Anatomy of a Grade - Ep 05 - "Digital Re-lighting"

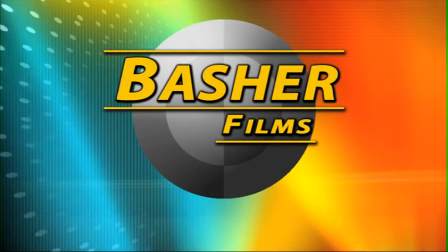Hey everyone, Chris Hall here with Bastard Films in Pasadena, California, welcoming you to another episode of Anatomy of a Grade.
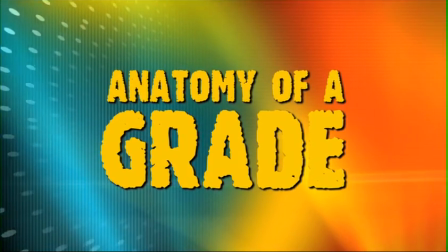Today we're going to take a look at what I like to call digital relighting in color correction.
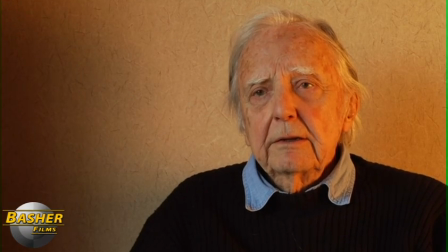This is a shot from a documentary that was shot with mixed light sources. You can see there's some warm areas on the right side of the subject's face and some cooler areas on the left. You can see it's definitely a mixed lighting scenario.
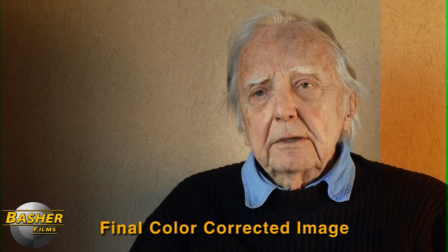We are going to take this and balance everything to neutral in color correction as if it was shot with one single light source.
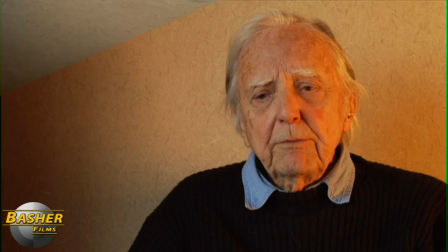So let's dive right in and see how we can do this. So the first thing I'm going to do is a little bit unconventional.
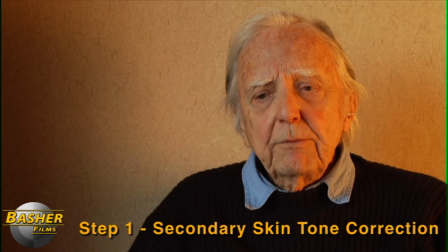Instead of starting with a primary color correction, I'm actually going to isolate the skin tone on the right side of the subject's face. You can see it's very warm and orange, kind of a neon peachy kind of color. So I'm going to isolate that with a little qualification here, and there's the skin tone isolated.
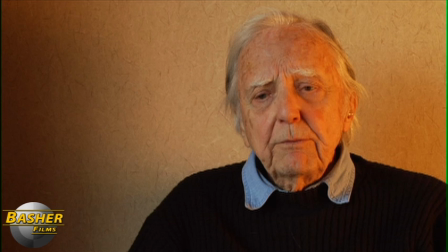And I'm actually going to desaturate that and bring that down into the correct range of the skin tone on the left-hand side. This is going to involve adding a little bit of blue, desaturating slightly, and upping some of the contrast. And now we have a balanced flesh tone.
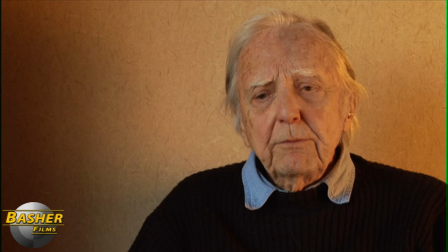Essentially, I've taken out that second light source coming from the right side and balanced it with the light source on the left, creating a smooth flesh tone that almost looks like it was lit with one light source. Now, the next two steps after this is essentially to clean up some of the work that I've just done.
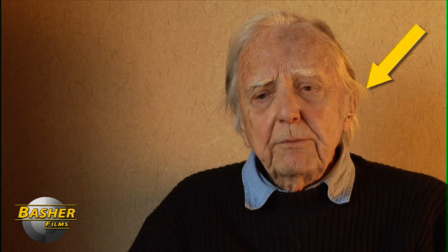So if you can see, his hair is also a little bit warm on the top right side of his head there, as well as the collar on his shirt down in the lower right-hand side. those areas also need to be color corrected and brought back to neutral.
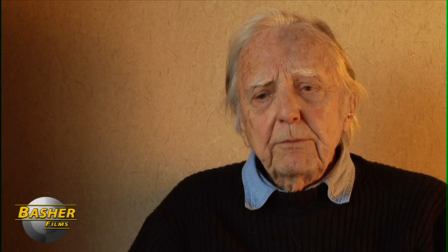So I'm going to isolate those with secondary corrections as well and here's what it looks like after I've brought those back. Now everything is looking like it's been lit with one light source and we're pretty evenly balanced so we've come a long way.
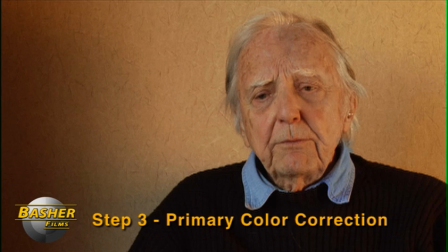So now I'm going to do a primary correction and actually get things a little bit cooler, a little bit more desaturated, looking a little bit more neutral.
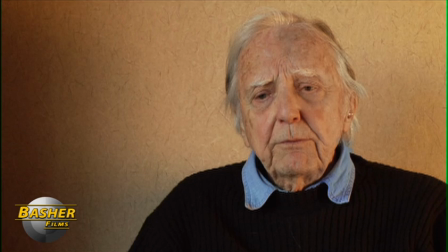So once I dial in that primary correction which involves a little bit of blue in the mid-tones and the highlights as well as a very very very slight
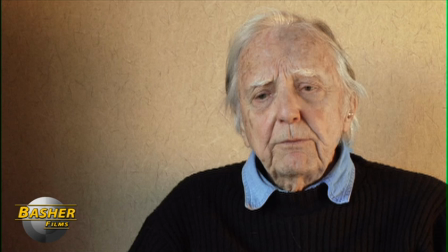desaturation of the image I get something that looks like this. Now this isn't our ideal image yet I'm going to do some additional secondary corrections on top of this but we're getting closer. After this primary correction I'm going to move on and actually put a vignette on the image. This is part of that digital relighting that I was talking about at the beginning.
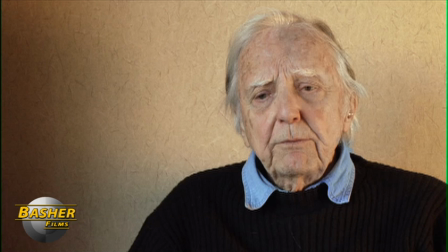I'm actually going to isolate his face with a circular vignette and then I'm going to bring the background down.
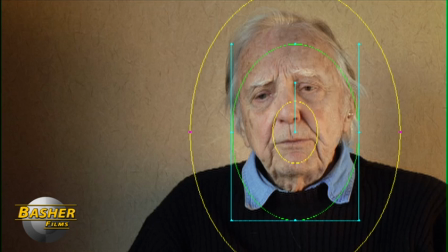When I do that, I get something that looks like this. So now his face is the focal point of the frame and the background has been brought down slightly so that your eye goes straight to the subject, which is really important, especially for documentary interviews.
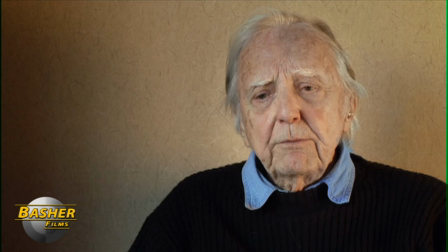Now that I have this frame looking pretty good, the last step in this process is to put a little bit of color back into his skin tone.
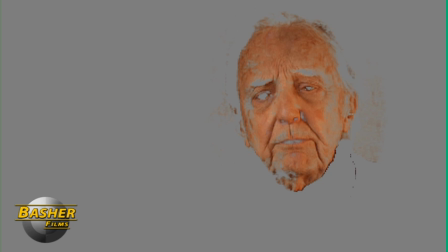So I'm going to isolate his skin tone. Now that everything's even. It's a very easy qualification to make.
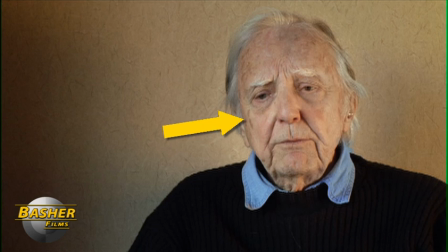And I'm going to put a little bit more flesh tone back into it with a little bit more saturation. When I do that, I get something that looks like this. And this is actually our final image.
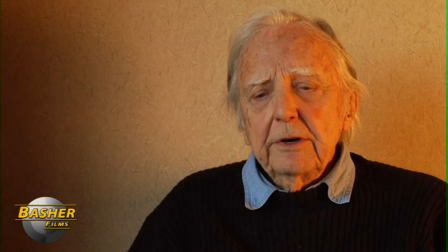I'll show you the original image. Here it is. And now here's the final correction played back in real time. You can see we've come a long way with this shot from beginning to end. It's a completely different shot.
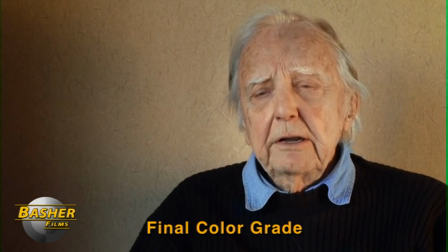This is a more natural kind of soft lit look that looks like it uses a single light source when actually it
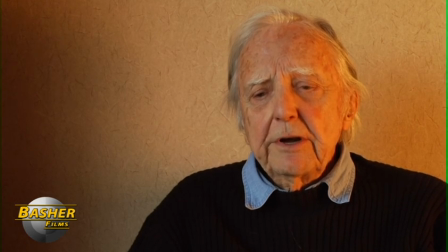uses two but it doesn't distract the viewer from the mixed lighting conditions of the original.
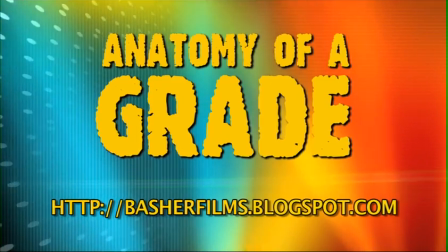So that's it for this episode of Anatomy of a Grade. Hope you enjoyed it and be sure to check out more episodes at basherfilms.blogspot.com.
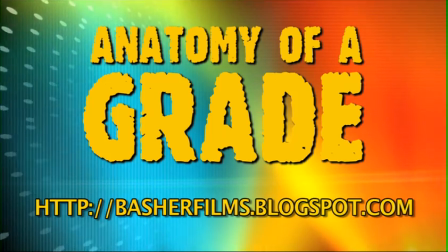Hope to see you next time.